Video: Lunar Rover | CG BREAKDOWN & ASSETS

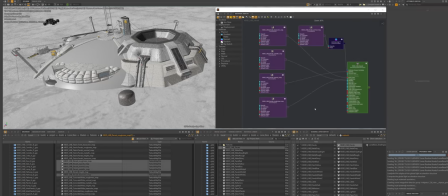[4:42]
You can see as I create individual shaders and assign them in shading layer,
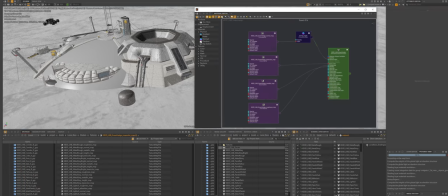[4:48]
all the buildings are getting shaders simultaneously.
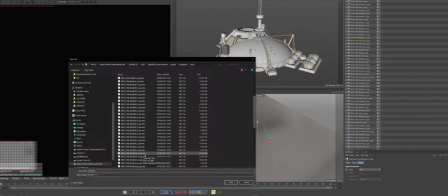[4:56]
After finishing the shading layer, I discovered that some of the assets didn't have any shading groups, so I had to go back to Cinema 4D and fix that.
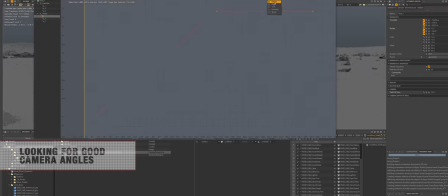[5:06]
Once that was done, it was a good time to start looking for good angles and start trying to animate the camera.
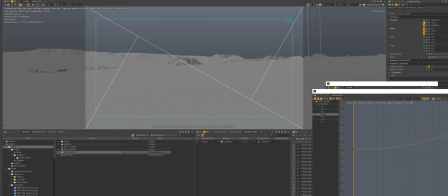[5:14]
Initially I thought it would be cool if the rover would go over the camera, but then I couldn't reveal the city,
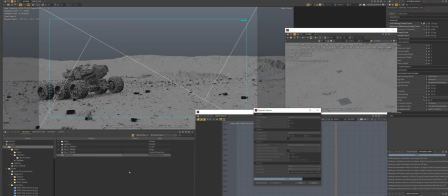[5:21]
the lunar base would be already in the shot, so I changed the angle to what it is in the final.
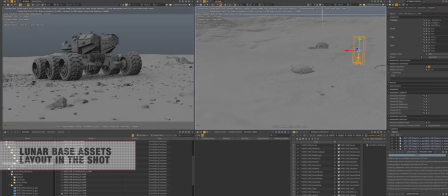[5:28]
With animation in place it was time to start putting buildings as I wanted them.
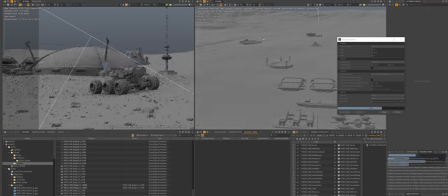[5:34]
I wanted the lunar base to be revealed over time.
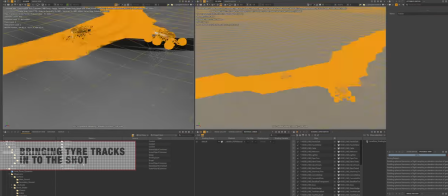[5:40]
Once that was done it was time to start thinking about simulations. The tire track, debris, dust, all that stuff.
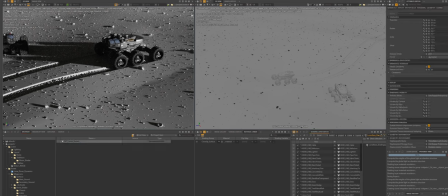[5:48]
So I brought the terrain with tire tracks in But I quickly discovered
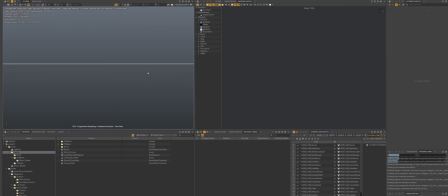[5:53]
that the original sim has too much depth in the tar tracks.
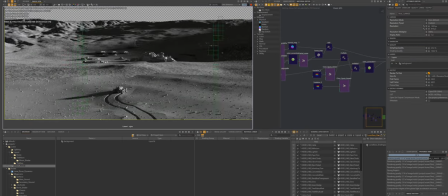[5:58]
It looked like snow rather than a thick layer of dust.
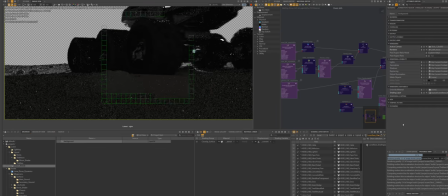[6:02]
I didn't want to re-simulate anything because it took quite a while to simulate the terrain in cinema.
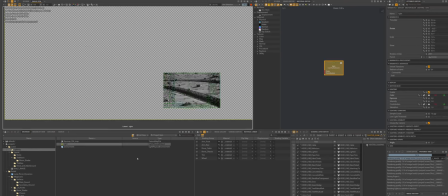[6:10]
So I decided to fix it in Houdini and simulate the dust along the way.
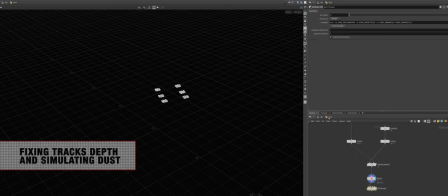[6:15]
I just scattered some points across the surface then figured out where the
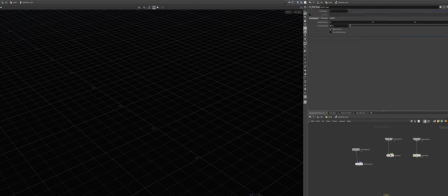[6:21]
tires are touching the geometry and this area of contact would be my
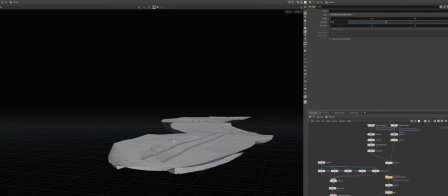[6:26]
emission points the tire track fix was just a matter of boolean operations with
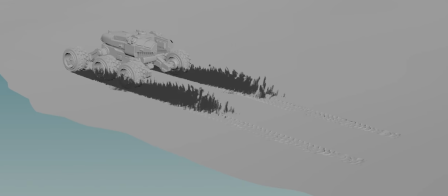[6:32]
some VDB manipulations and that's pretty much it for the whole setup the rest was
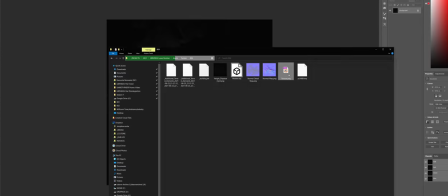[6:38]
just fiddling with details polishing the shaders of the surface And then final render.
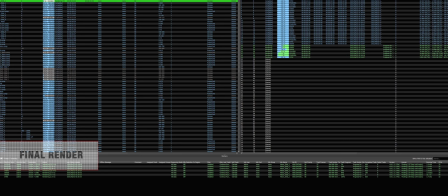[6:46]
Unfortunately I didn't capture how I was rendering the final.
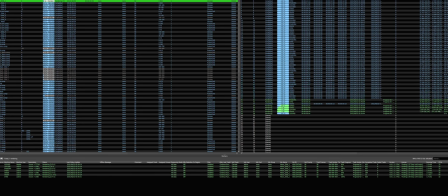[6:51]
Here you can see the render goes pretty fast, but it's far away from the final render times.
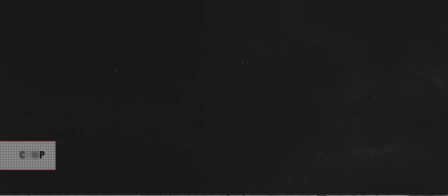[6:57]
They were quite significantly longer. The comp was done in Fusion, as usual.
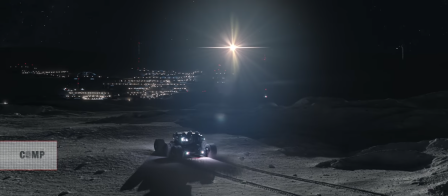[7:03]
Not as many passes used, and just basic color grade.
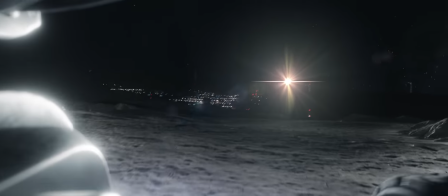[7:09]
Thank you for watching. See you soon. Peace.